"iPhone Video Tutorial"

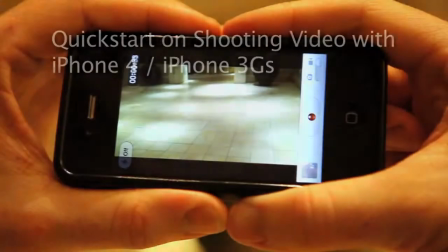0:03 This tutorial will provide you with information about shooting video with the iPhone,
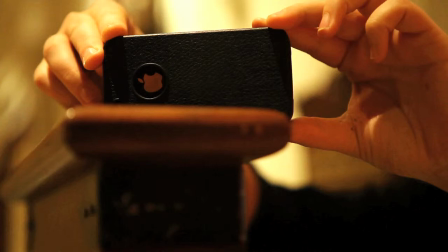0:08 including insight into shot composition, camera movement, lighting,
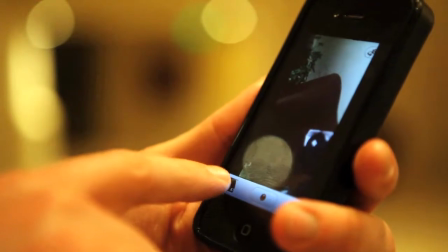0:13 stabilization techniques, iPhone software, and sending video and stills from your iPhone.
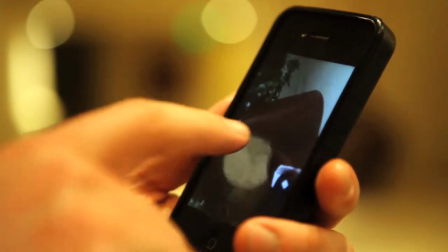0:19 Note that many of these shooting techniques are applicable to any camera model.
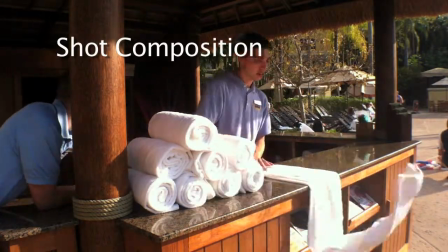0:24 Shot composition refers to the organization of elements within the camera's frame.
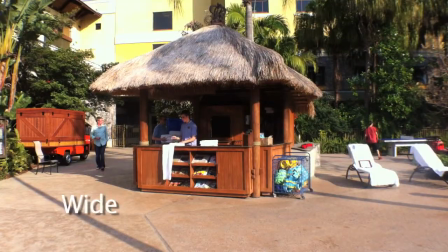0:28 Types of shots include wide or establishing, medium,
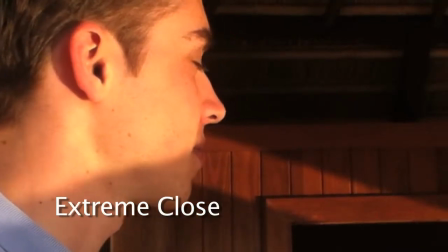0:35 close, and extreme close. Make sure to get all of these shot types if possible when shooting a scene.
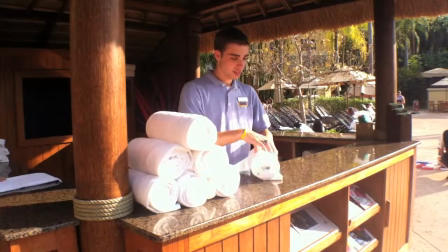0:43 You want to give the viewer as much information as possible about the scene. Everything in the frame should be intentional and meaningful in terms of your video.
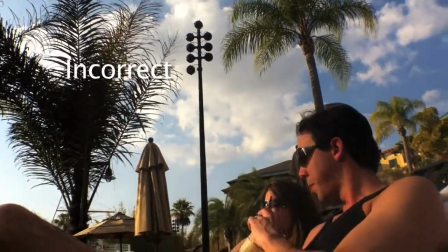0:52 Be aware of distracting or busy backgrounds.
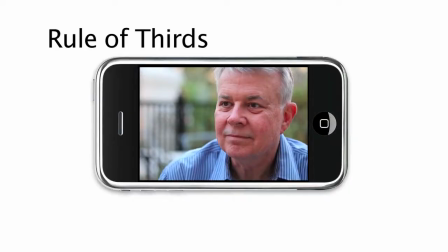0:58 The rule of thirds is a compositional rule of thumb that states that an image should be imagined as divided into 9 equal parts by 2 equally spaced horizontal lines and 2 equally spaced vertical lines, and that important compositional elements should be placed along these lines or their intersections.
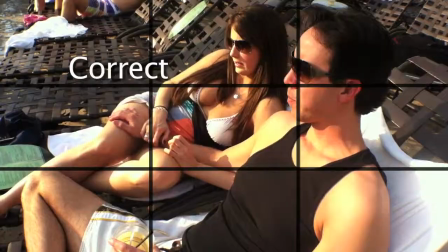1:16 Aligning a subject with these points creates more tension, energy, and interest in the composition than simply centering the subject would.
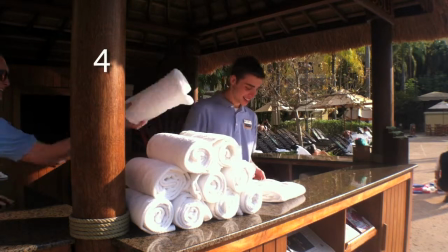1:27 Make sure that each of your shots is a minimum of 10 seconds long. Remember that a scene can unfold in front of you and that you should be perceptive of that.
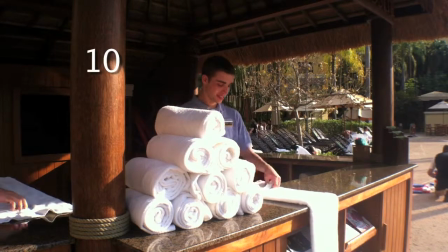1:35 Do not get too caught up with getting a shot and moving on to other shots.
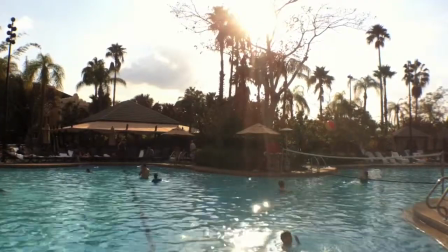1:39 Rather, give each shot duration the time in the case that something interesting happens in the frame, as well as to give yourself some options to work with in your video edit.
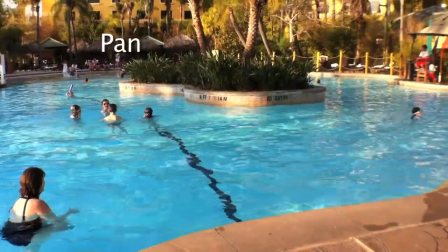1:49 Remember that motion should only be enacted with a purpose. Panning is horizontal motion of the camera, and tilting is vertical motion of the camera.
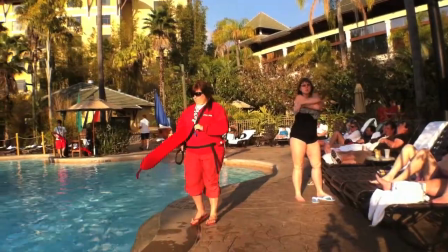1:58 If you need to show an entire space, a pan would be appropriate. However, panning for panning's sake is unnecessary.
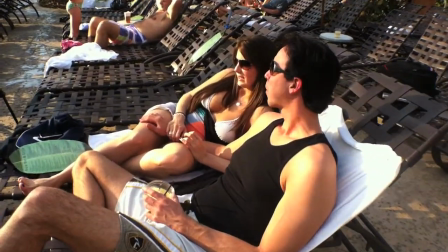2:06 Also remember to zoom with your feet. If you want to move in on your subject rather than zooming, you should walk the camera into the shot composition that you'd like.
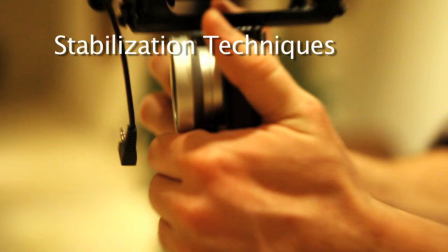2:16 The best way to stabilize your camera is with a tripod. However, if you do not have a tripod, here are some other techniques.
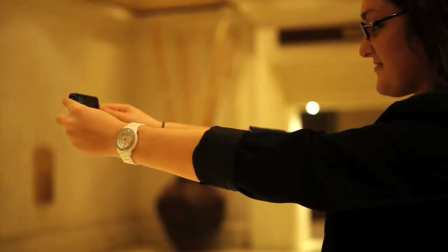2:23 You can stabilize with outstretched arms. You can use an attachment that increases stabilization.
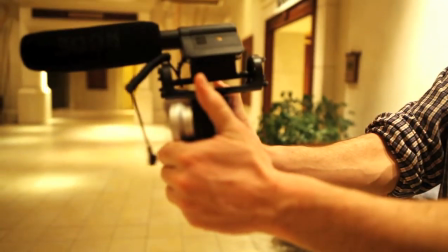2:32 Or you can use found surfaces to steady the camera.
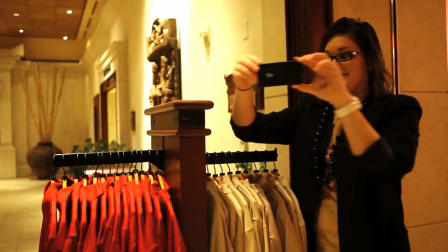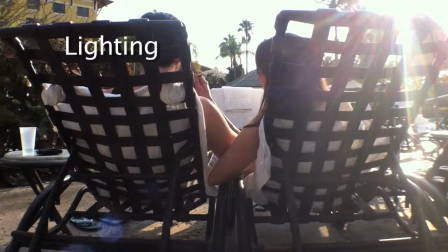2:41 When shooting exterior shots, keep the position of the sun in mind. Do not shoot at windows or into the sun.
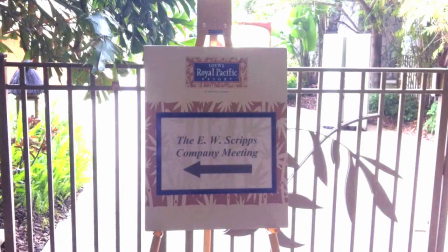2:47 You can adjust the camera's exposure as well as bring your subject into focus by tapping the subject within your frame.
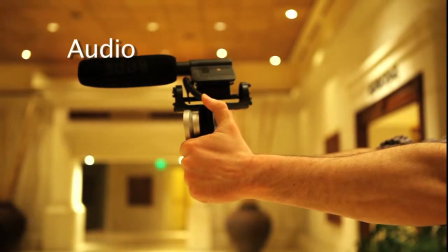2:58 Keep in mind the natural sound around you. Use an external microphone like this shotgun mic if you have access to one.
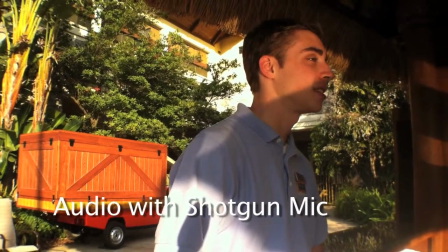3:05 I'm seeing him pull one of those out and not topple it. Never mind.
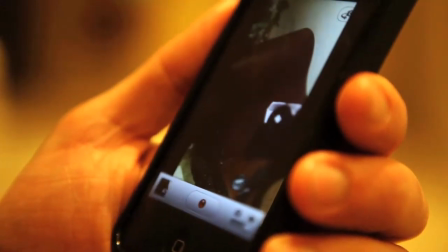3:12 Once you are done shooting, you can edit your clips on the iPhone.
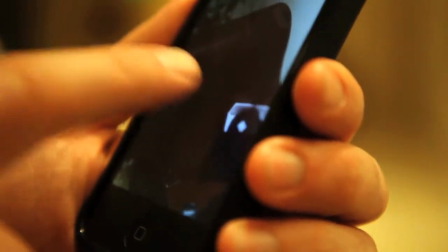3:15 Simply select the clip and on the bar at the top of the screen using your finger, pull the left and right sides of the bar to your preferred in and out points.
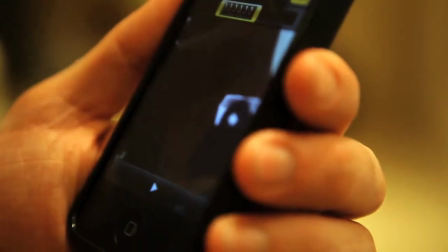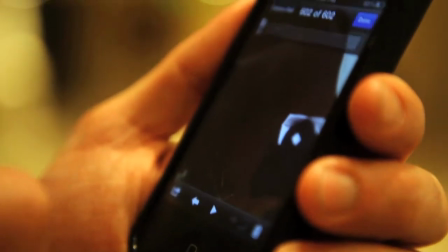3:32 Then you can email your clip to the following email address.
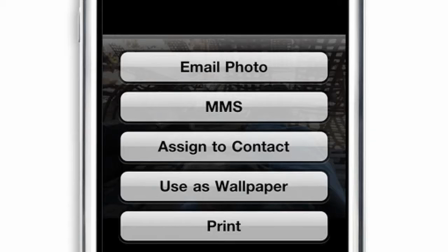3:40 In the subject line of the email, you should put video by and fill in your name.
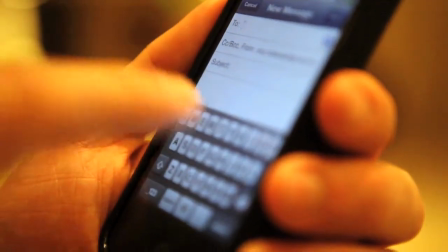3:45 Unless you are connected to Wi-Fi, make sure that each clip that you send via email is less than 45 seconds long.
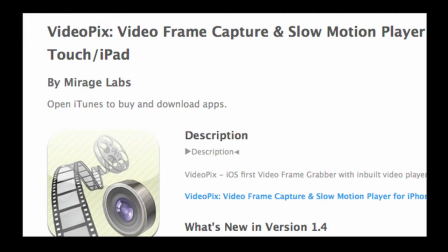3:53 Here are some iPhone app recommendations, which you can use to dramatically improve the shooting and editing capabilities of your iPhone.